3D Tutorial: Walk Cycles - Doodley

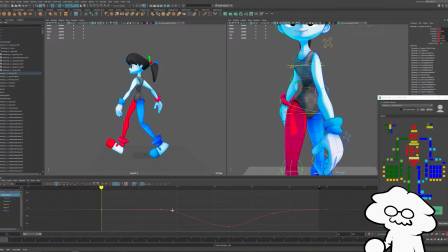[32:43]
So since I already have the position or translate keys in place, I'm just going to take my graph editor and position them where I need them to be. So on these frames, we'll move it, do frame 0 and frame 30, we'll move it to the left.
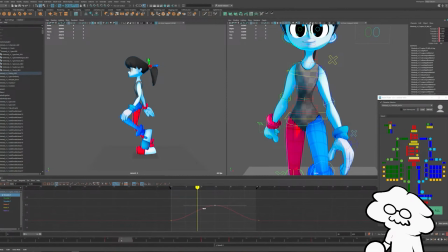[33:00]
Delete these keys, and then frame 15, we'll move it to the right.
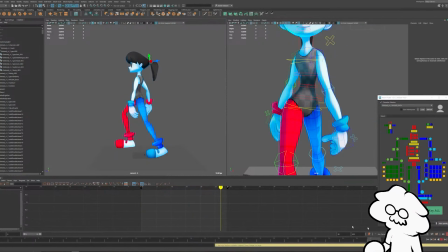[33:06]
Something like that. Still feels a little too stiff to me, so I might have to do a bit more to it.
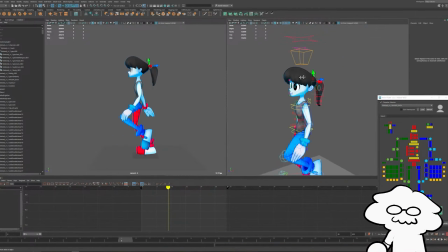[33:12]
I also have to do a bit with the head. Some of the stiffness is probably in the head, so let's start on that. So same with the hands, we're just gonna have it drag behind.
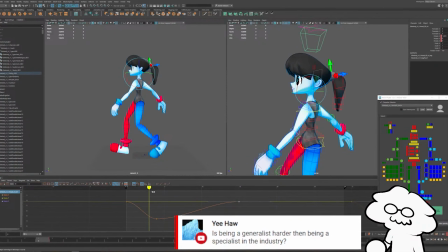[33:20]
So goes downwards, it drags upwards, and then just after
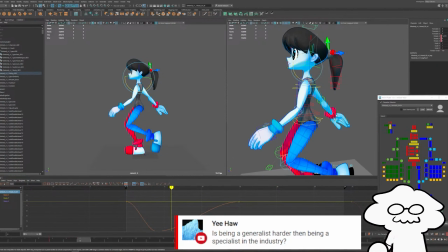[33:28]
the position in that step, so right when the sort of upper body stops for a moment, then we'll start to drag downwards.
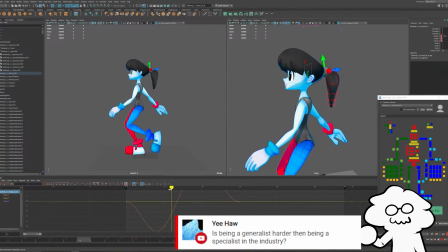[33:39]
Because it's the head bobbing is sort of going to react to the sudden stop of the upper body positioning.
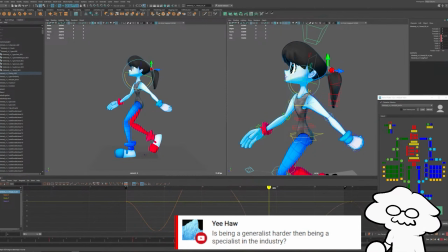[33:47]
So as it's going downwards, drag upwards. As it's going upwards, drag downwards. And then we'll spline our keys so they loop cleanly. It bobs maybe a little dramatic, but we'll live with it.
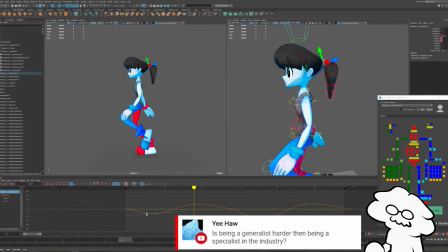[34:00]
Move them over a bit. You just want a little bit of head bob.
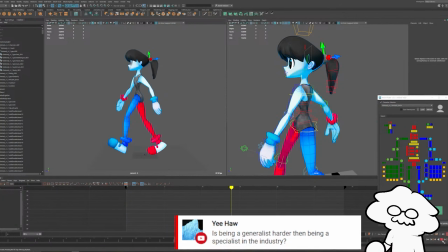[34:06]
You don't want it to feel like the neck is too loose. You know what? Let's also do it to the neck itself.
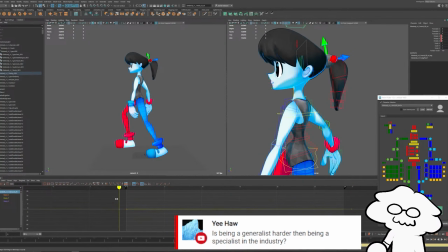[34:11]
I have a bad habit of not animating necks as much as I should, honestly. Back as it's going down. Forward as it's going up. It's a little bit too exaggerated probably, but I think we can generally leave it like that.
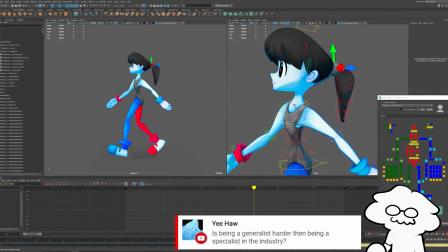[34:27]
Yeah, I think it moves backwards a little bit too much. And probably too early as well, I'd say. Let's loop these and then delay them a little bit.
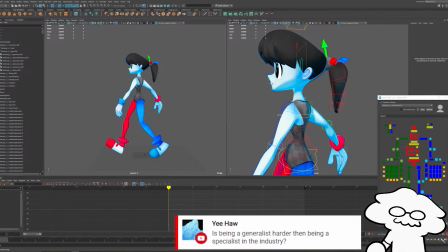[34:41]
Yeah, I think that looks pretty good. Yeah, I think that looks good.
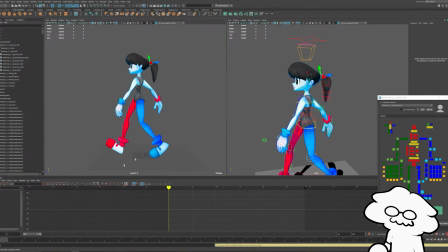[34:47]
So let's finish this up. I think we're pretty close, honestly. So let's do the polish we wanted to do on the legs.
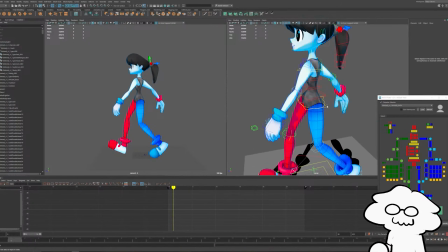[34:55]
So I could probably delay the upper body movement just a smidge,
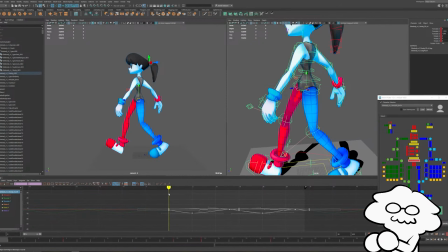[34:59]
which would probably help the sort of that downward movement as the character is taking a step. And we'll also spline the keys on 0 and 30, just like that. And then we'll move it over, maybe just a frame. See how that looks. Yeah, I think that looks good.
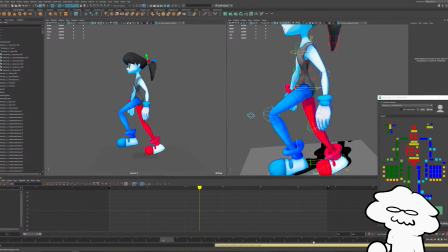[35:17]
Just one frame over, I think looks pretty good. Her second step is a little too high, so let's lower that.
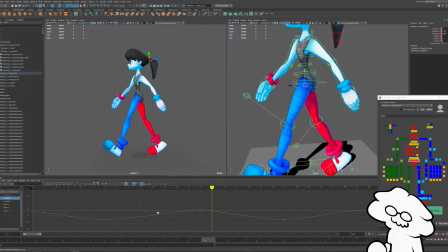[35:23]
Yeah, it's much higher than the first step.
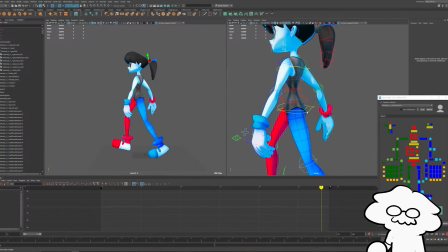[35:37]
And I think we'll rotate her body inwards.
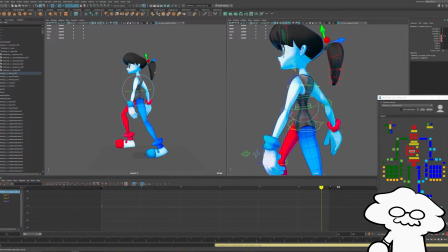[35:44]
Like that. Key that, then go to frame 30 and key that. So it loops.
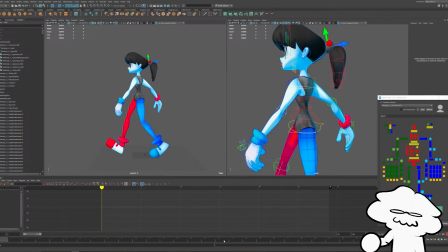[35:54]
If you were to flip between frame 0 and 15, 15 being, so frame 0 being our first step and 15 being our second step,
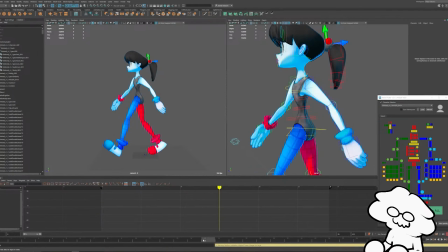[36:01]
these are pretty well mirrored, which is generally what you want. You want them to be pretty good mirrors of each other, each pose.
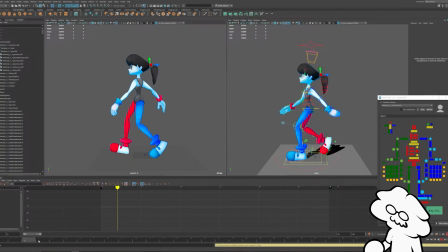[36:11]
Yeah, that feels pretty good. So let's check if we have that snap we want in the legs. Yeah, and we don't want the leg to slow down too much.
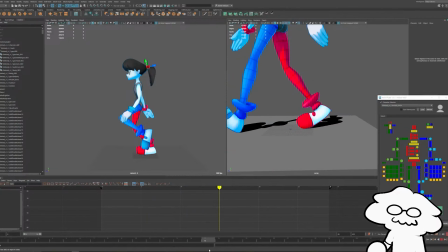[36:21]
We want it to slow down a little bit because otherwise it'll look a little weird, but we slowing down a little too much, which might look weird in a cycle.
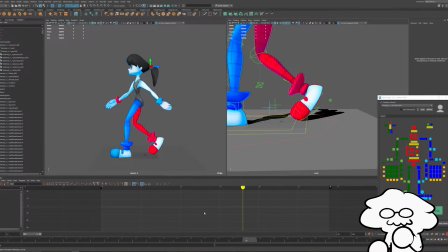[36:27]
Because if it's a cycle and they're sort of moving forward at a consistent pace, you don't want it to,
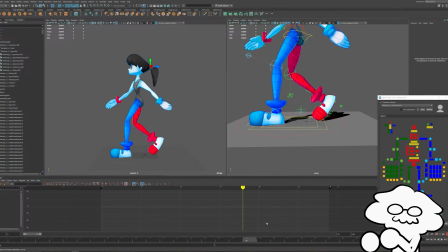[36:33]
you don't want the feet to slow down at some point because their feet should be ideally connected to the ground.
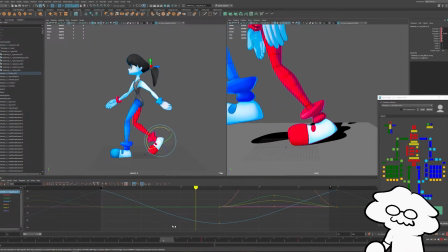[36:40]
You know, they're stuck. So let's see if we can't fix that.